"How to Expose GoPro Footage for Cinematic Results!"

If I could only give you one tip for achieving a cinematic look with your GoPro footage, it would be to use the exposure control feature.
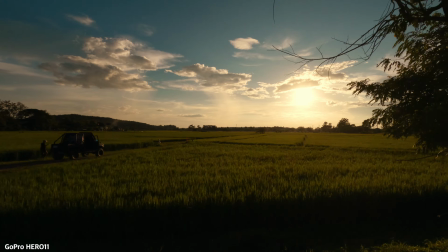0:07 I use it to expose all of my GoPro footage. It's simple, convenient, and produces fantastic results.
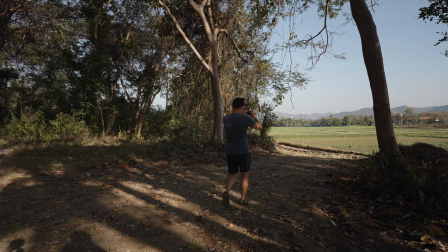0:13 In today's video, I'll show you how to use it in various filming scenarios to achieve the most cinematic results. So first and foremost, what is exposure control on GoPro cameras? Exposure control, also known as exposure lock,
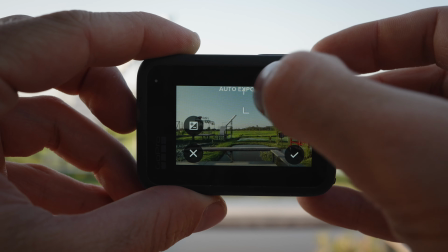0:27 is a feature on GoPro cameras that allows you to lock your camera's exposure to a specific area in the frame. In other words, rather than letting the GoPro decide how to expose the shot, you can choose which part of the frame the GoPro should lock the exposure to.
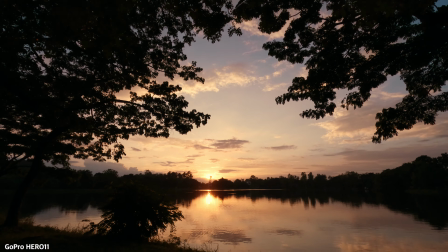0:42 This can be very useful when filming in a difficult lighting situation with a high contrast between highlights and shadows.
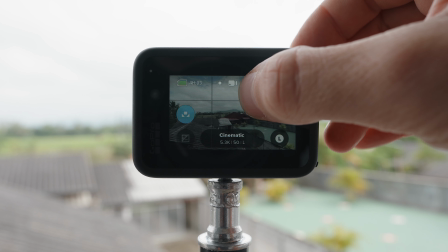0:50 Now how do you enable and use the exposure lock feature? To enable exposure lock, hold your finger down on the back screen until a small white box appears.
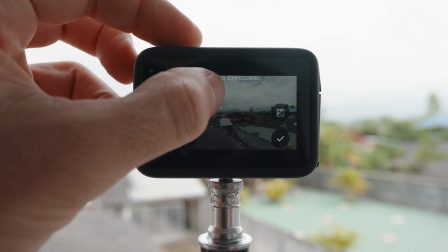0:58 Then drag the white box to the location where you want your GoPro to auto expose. Tap the white box once more to lock your exposure. It's very simple and for the most part I prefer to expose for the highlights.
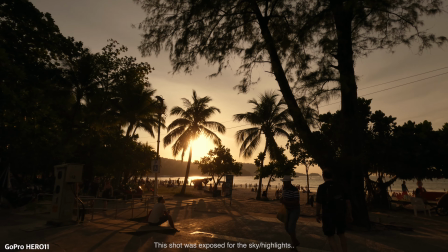1:09 Generally exposing for the highlights makes the image look much more professional so I always place the white box on the brightest part of the image. Now why would you want to lock the exposure rather than letting the GoPro do it automatically.
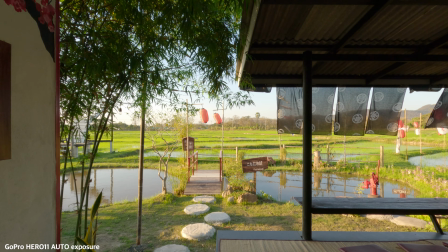1:22 The main advantage is consistency in terms of exposure between shots.
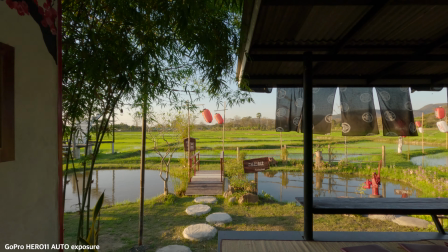1:27 When you lock the exposure it will not jump around when you move the camera from a dark to a bright area. You have complete control over the exposure making everything look much more professional.
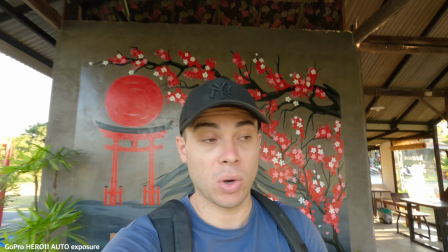1:36 In contrast to when shooting everything on automatic when you move the camera the exposure will always change making everything look much more amateurish.
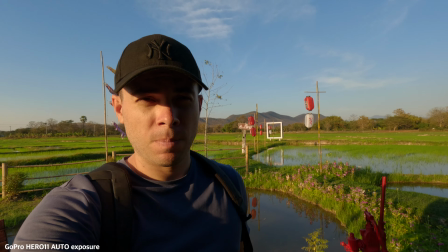1:45 It doesn't mean you should always lock the exposure because in some cases such as vlogging or action sports it's impractical however if
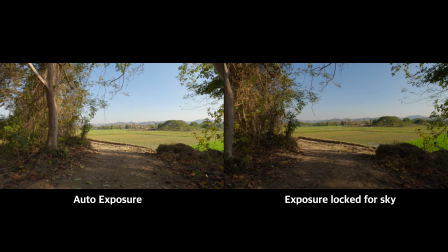1:53 you want to take your gopro shots to the next level you should always consider locking the exposure with that out of the way let's move on to a few crucial settings
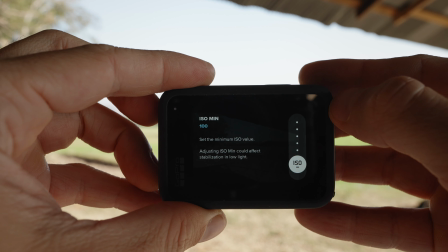2:02 before enabling exposure lock the first is iso minimum and maximum don't set it to iso 100 and
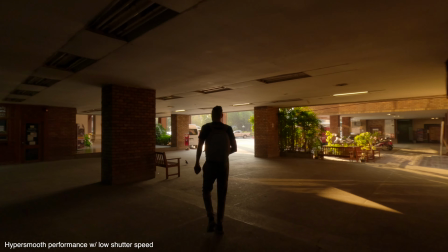2:10 100 this forces the gopro to mainly rely on shutter speed for exposure because high personal performance is heavily dependent on shutter speed,
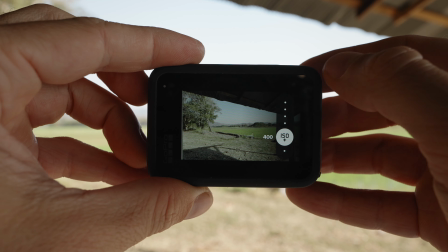2:18 this can be very problematic. As a result, I recommend setting the ISO minimum to 100 and maximum to 400. This will give the GoPro enough headroom to properly expose the shot while still providing great high-person performance.
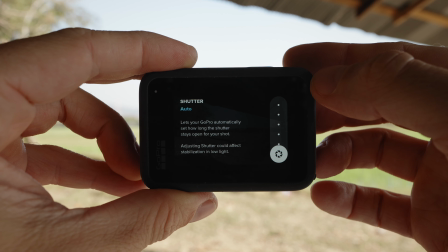2:32 Next, for shutter speed, I recommend leaving it at automatic and letting the GoPro decide what's best. Finally, the most important setting, the EV compensation.
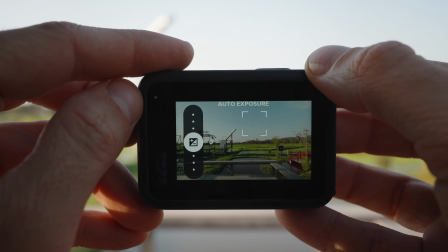2:41 When you enable exposure lock prior to locking it you'll notice an EV compensation icon on the right or
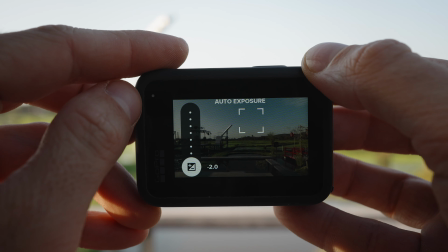2:48 left which can be used to over or underexpose that specific point by up to two stops. This is very useful if you're shooting in an area with a high contrast between shadows and highlights.
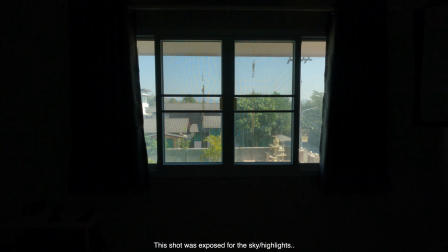3:00 In most cases when exposing for highlights in a difficult lighting situation the shadows will be pretty crushed however using EV compensation,
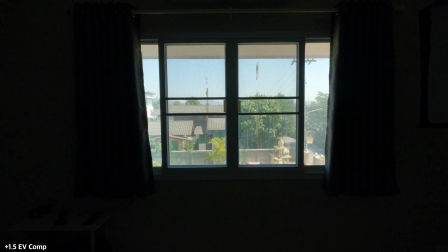3:10 you can overexpose the shot to restore some information in the shadows, making the shot appear more balanced. Personally, I never overexposed my highlights by more than one stop. And by the way, when I say highlights, I mean when I place the white box on the screen to the brightest part of the image.
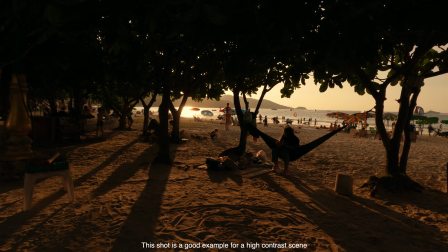3:27 However, I only overexpose the highlights when shooting in a scene with a high contrast between highlights and shadows.
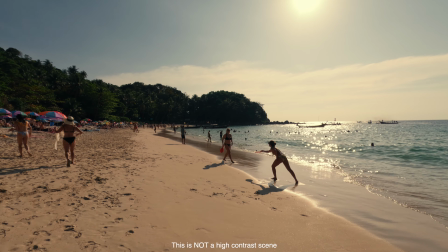3:34 If I'm shooting a landscape or in a location where everything is equally bright i won't even bother with ev compensation so let me now demonstrate how i would use ev compensation with exposure lock in real life situations so for example let's
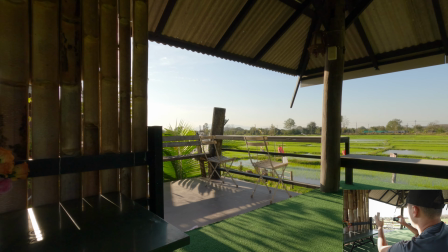3:48 say i want to take a shot of this thing balcony thing
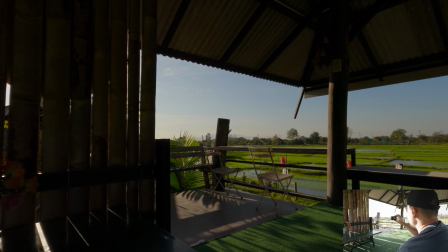3:53 i'm going to expose my gopro for the highlights but now we have an issue on the left side of the shot right
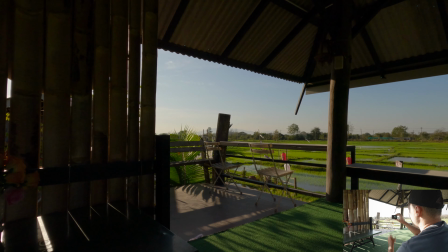4:02 here as you can see it's a bit too dark now what I can do is to take the EV compensation and
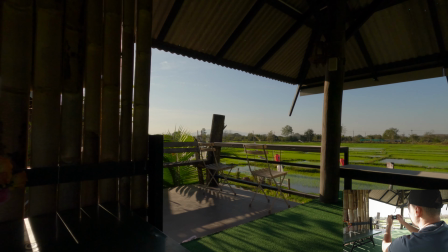4:11 then overexpose the highlights by half a stop 0.5 or
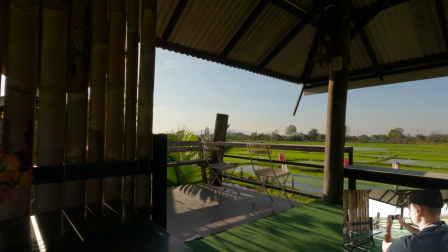4:16 even one stop to make the shadows a bit brighter or
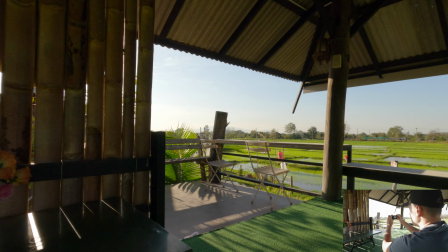4:22 even if I want to I can go up to two stops to make the shadows even more bright
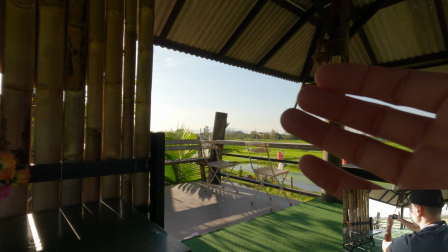4:27 but as you can see now the highlights are a bit overexpose so i
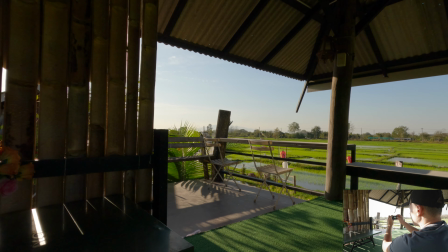4:32 think in this example plus 0.5 or plus 1 works the best however if for example i want to take a shot of this beautiful
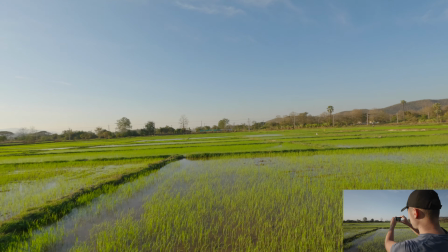4:41 landscape i'm just simply going to point my gopro and then i'm going to put the
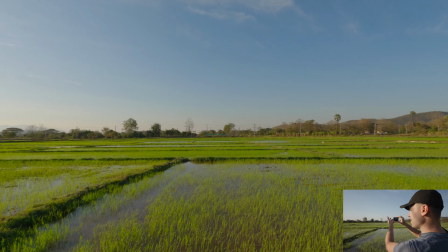4:46 white box on the highlights or the sky in this example and i'm
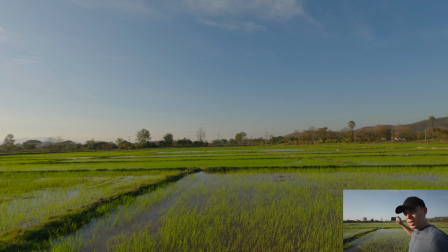4:50 going to lock the exposure that's it i'm not going to do anything with the ev compensation because in this example There is no need.
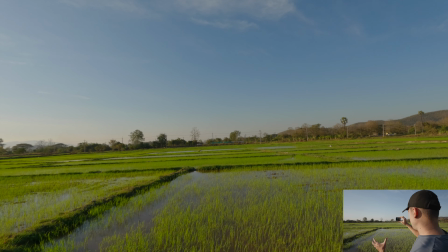4:57 I don't have any high contrast between Shadows and highlights or in other words the shadows
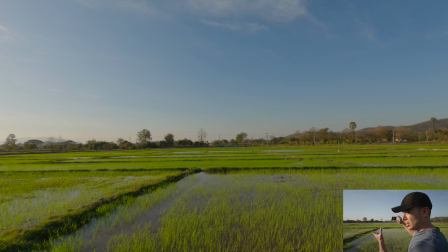5:04 aren't really dominating in this case So I'm just exposing for the highlights and that's it simple as that To summarize learning how to use your gopros exposure control feature will make your footage look much more cinematic and professional Thank you for watching and if you have any questions or comments, let me know down below and I guess I'll see you in the next one Peace.